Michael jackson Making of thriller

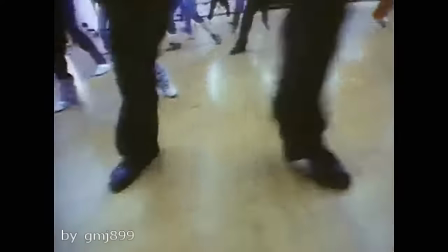1548s
But my real award was the next day after the show when Fred Astaire called my house.
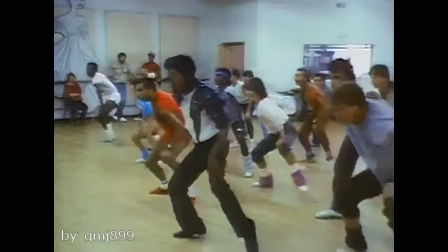1552s
He said, I saw the show last night, I taped it, I watched it twice this morning. And he said, you were incredible, you're a hell of a mover.
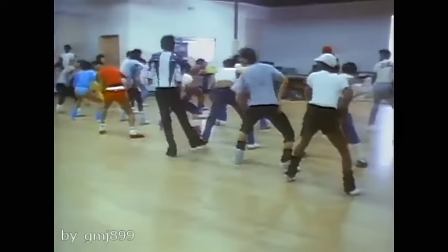1559s
And I said, God, thank you. It's so wonderful for you to say that because I think you're the best.
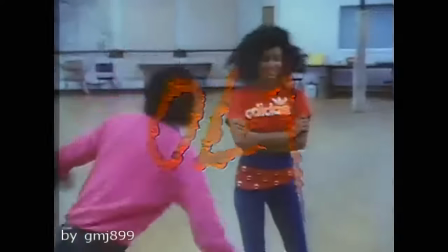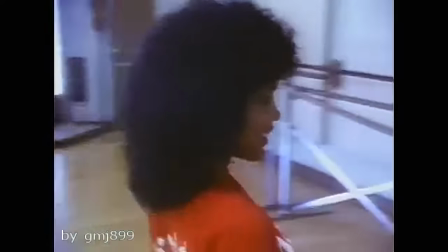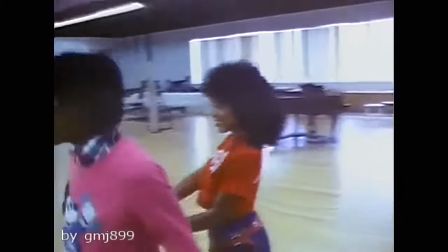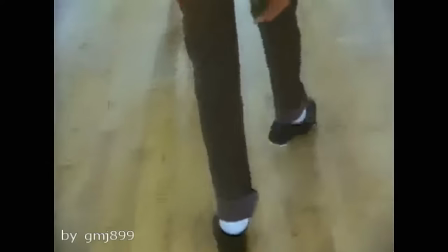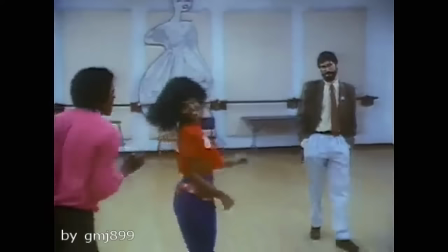1595s
John came to the studio with like 30 photographs of different girls.
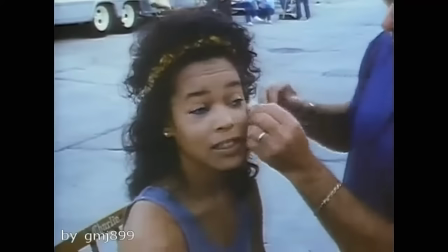1599s
And I went in and he started telling me about Michael's video and playing Michael's music, and I had this huge grin on my face.
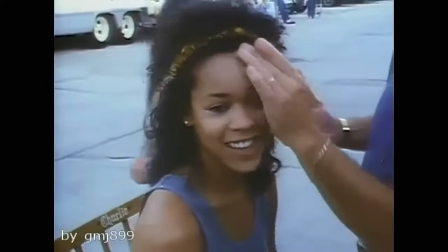1607s
You know, I just stared at the John Landis and had this grin on my face like, oh, you gotta give it to me.
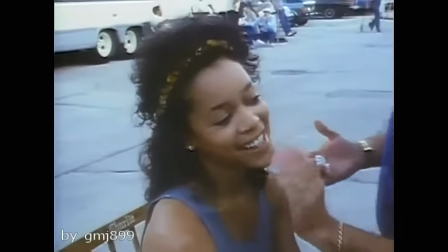1615s
I would love to do it. And I got lucky.
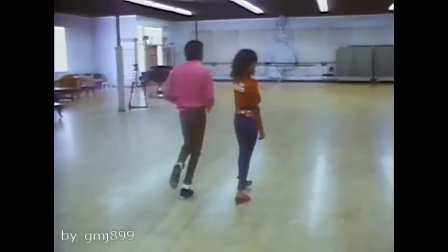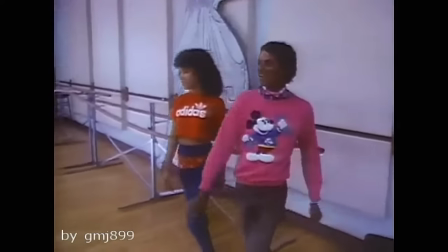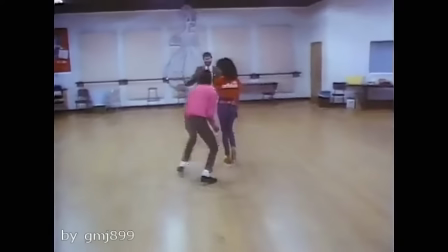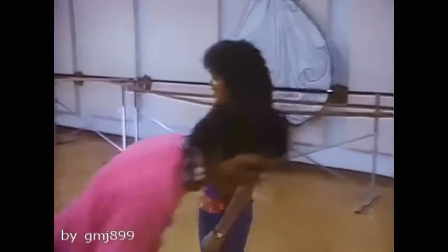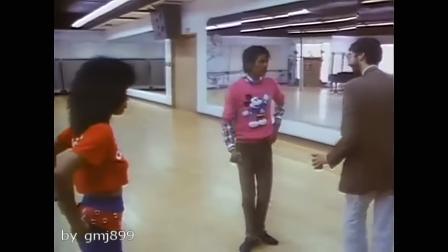1674s Further away from her than this. Okay. See what's happening? You're getting way out of here. Okay. Should always keep, I mean, just keep that circle around her.
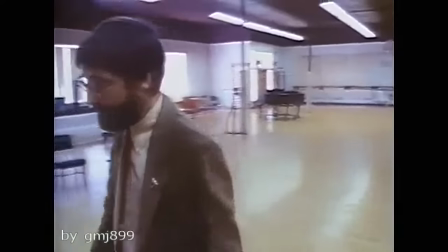1682s Okay. Okay? So we'll just try it once more. Easy for you to do. Very easy.
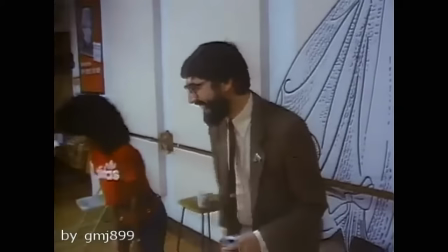1688s Watch this. Go ahead. No, I love her.
The scene with Michael and Ola with the long dolly where they go along and sing.
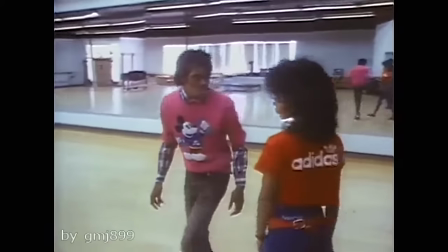1695s
We rehearsed that very briefly and very loosely.
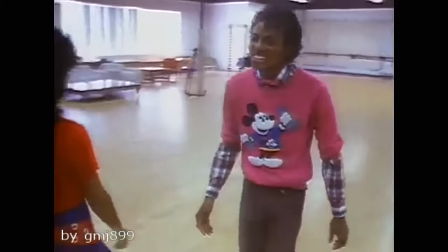1698s
We did it like four or five times just to establish the beat so that as long as Ola kept the beat, we could always come back to it.
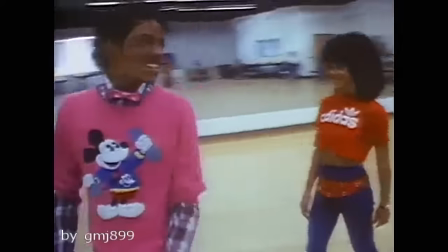1705s
And Michael was left pretty much alone. What I wanted to exploit there was the excitement of Michael Jackson.
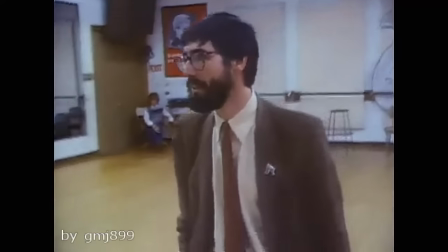1710s
I mean, nobody moves like Michael Jackson. And that energy and excitement of him relating to another person like that.
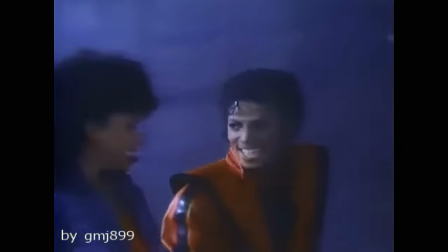1716s
I wanted to get that electricity.
And you close your eyes and hope that this is just imagination.
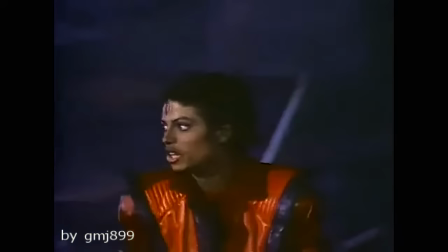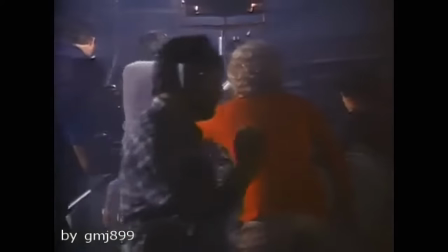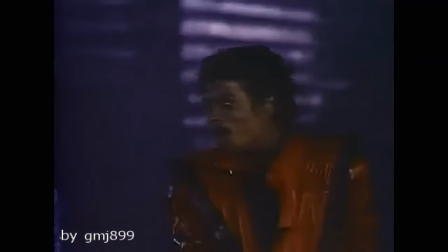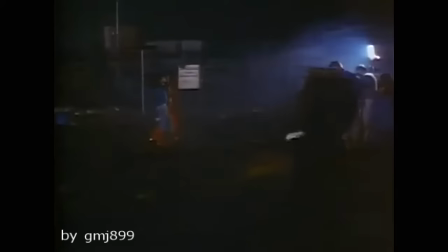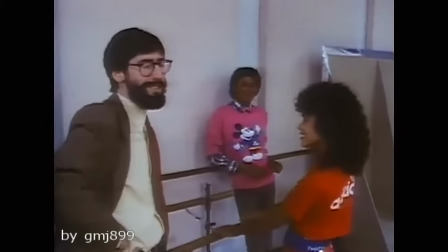1772s Professional. No, it's like all of us, neither. I'm an amateur. Both actors and the director didn't bring the script. Especially the director.
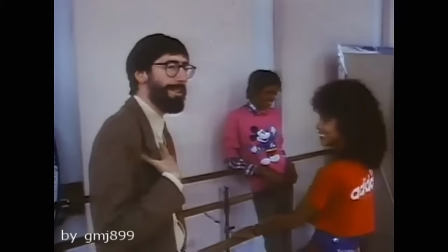1778s People are supposed to do that for me. Pam, do you have a copy of the script? Oh, Pam, yeah.
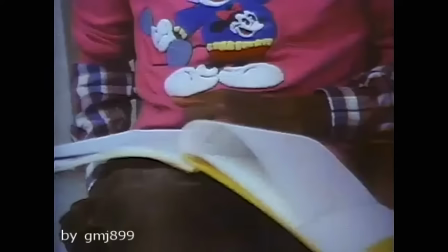1783s Call the office and have someone bring us one. Actually, you should know all these lines by Wednesday, anyway.
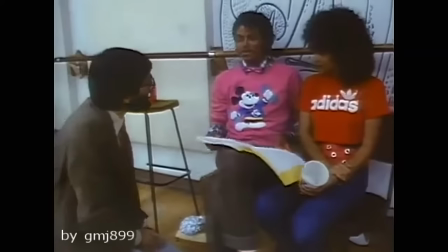1789s Okay. I don't want to go through it again until we're there. Okay. Because I don't want to stay. Well, is it, you know, did you like that?